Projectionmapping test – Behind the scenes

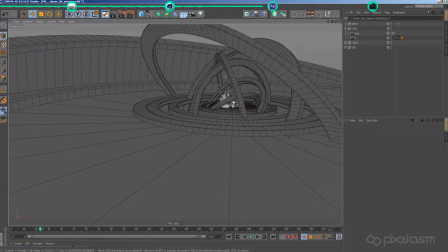Whilst I keyframed the inner rings in a way that there is at least some movement on the screen at any given time,
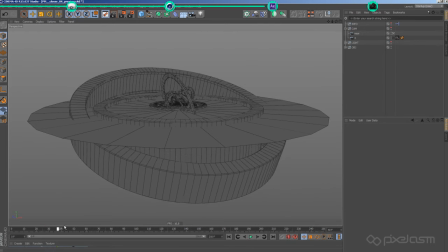the outmost rings are only for the reflection of the horizon and the last specular wiping over the car's body.
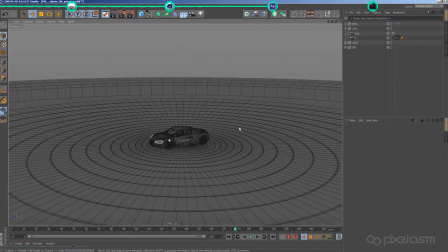Well then, this was the last scene in Cinema 4D, so let's take a look at the minimal grading and compositing I did in After Effects.
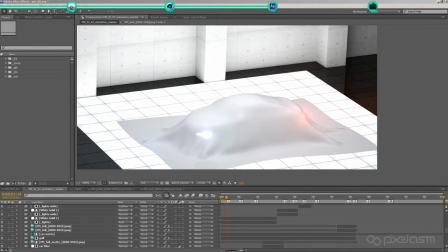The most obvious thing I added in post are the cast lights and lens flares.
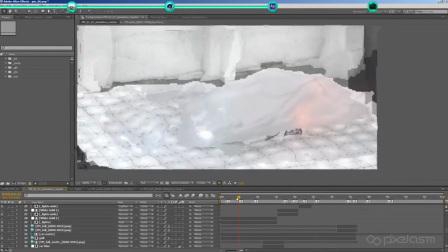I added them in Artifacts not only because they produced some unwanted fireflies when rendered, but also because they can be adjusted way better in here.
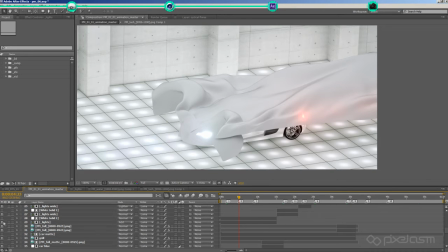A nice side effect is that it seems like the cloth is somewhat translucent, plus it always always marvels me how flat the image looks without the lights, especially in later scenes like this one.
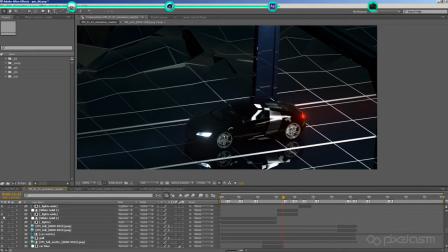Also because of the changing light setups, the grill sometimes lost definition, so instead of giving it a constrained light setup for each scene,
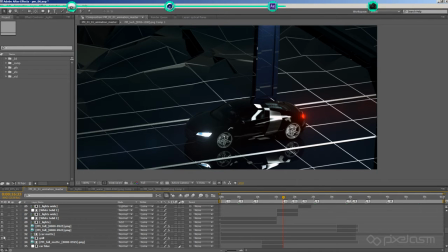I just rendered it lit right once and overlaid it changing its opacity depending on the scene.
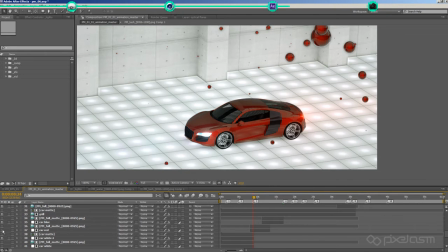I graded the car's body separately to make it pop and added a denoiser to smoothen the render especially on the windows. Although for this video's sake I've deactivated the denoise effect because it slows down artifacts quite a lot.
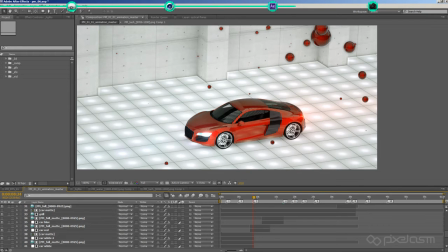But finding the right balance between the noise-free but longer render time and a grainy but shorter render with denoising in post can sometimes help to cut down on production time. Noise as well as lens flares are a matter of taste which can change even during a running project.
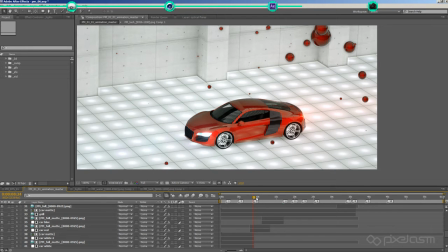So it's always good to be able to change effects and post without having to render the whole video again.
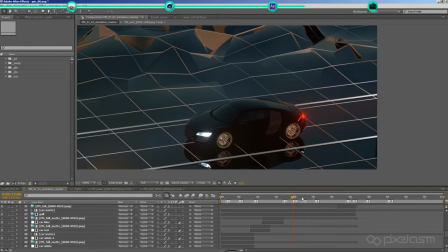Like the lens flares I used for the dawn, daylight and dusk part. But I guess everybody already is familiar with the optical flares plugin from video copilot.
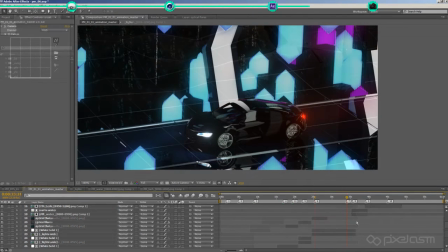For the glowing crystals I did not render separate mattes for each color but instead
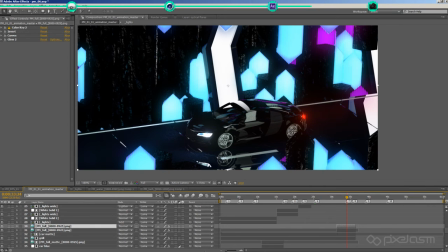used after effects color gear to pull two mattes from the hue value of the rendered images. That way I was able to give their reflections a glow too, but most importantly adjust the glow according to their specific hue, because one glow setup does not work as good for all hue and saturation values.
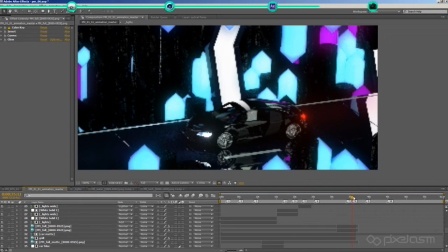The transition to the underwater scene was done quickly with an object based wipe,
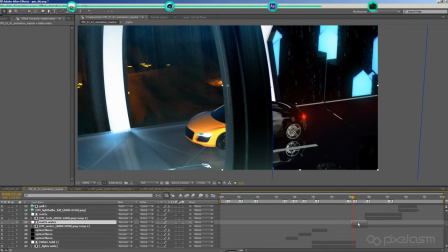although next time around I would pull a matte right from the beginning instead of masking by hand,
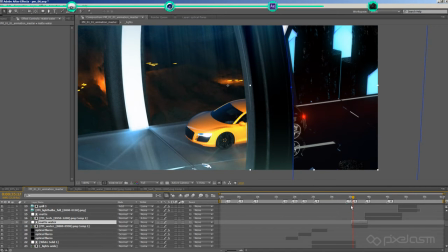even if it is a simple shape as this one here besides
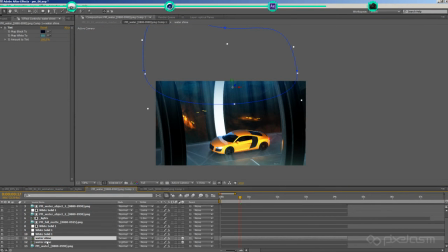some grading the scene contains light rays made out of an animated and masked turbulence noise which I then skewed in 3d space I
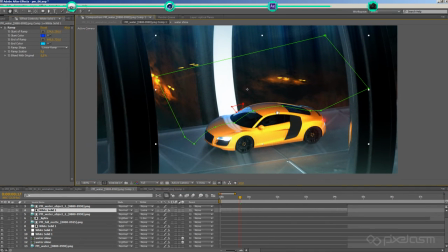also faked a fresnel shader on the car's body to support the light rays and to give the model more volume the
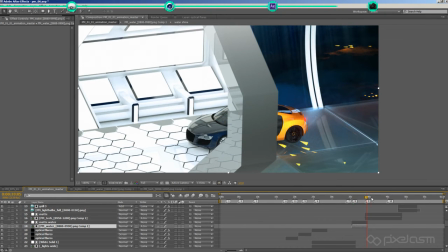text scene starts with the wipe as well and has only minimal compositing like the grille some color
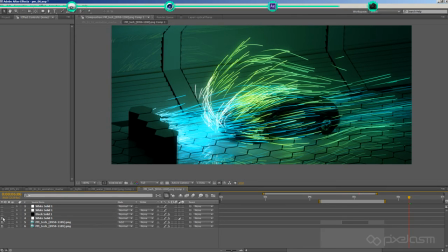correction and later on glows for the traced particles I
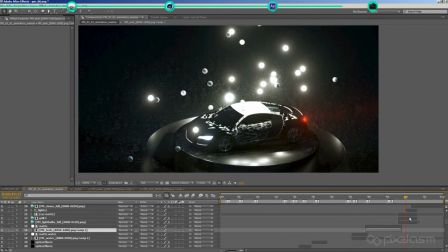did the glow of the falling light spheres in octane itself instead of after effects because it looks more natural and the scene because of its low poly count rendered quite fast anyways so here again only the cast lights are added back in last
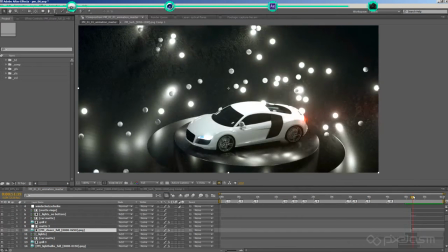but not least the closer scene wipes in to which I added the glow in post and When talking about glows,
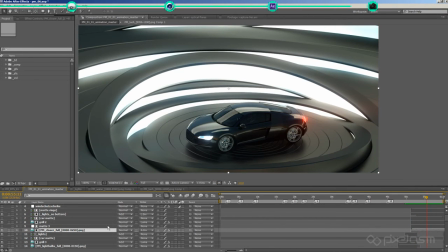something I almost forgot to mention is that I set the comp to 32-bit,
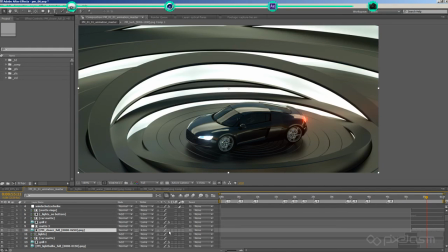which not just only makes the glows look better, but also makes them behave more natural when using curves adjustments.
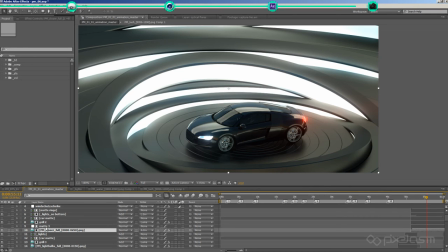32-bit comps give you better grading possibilities in general, also because banding does not occur that fast.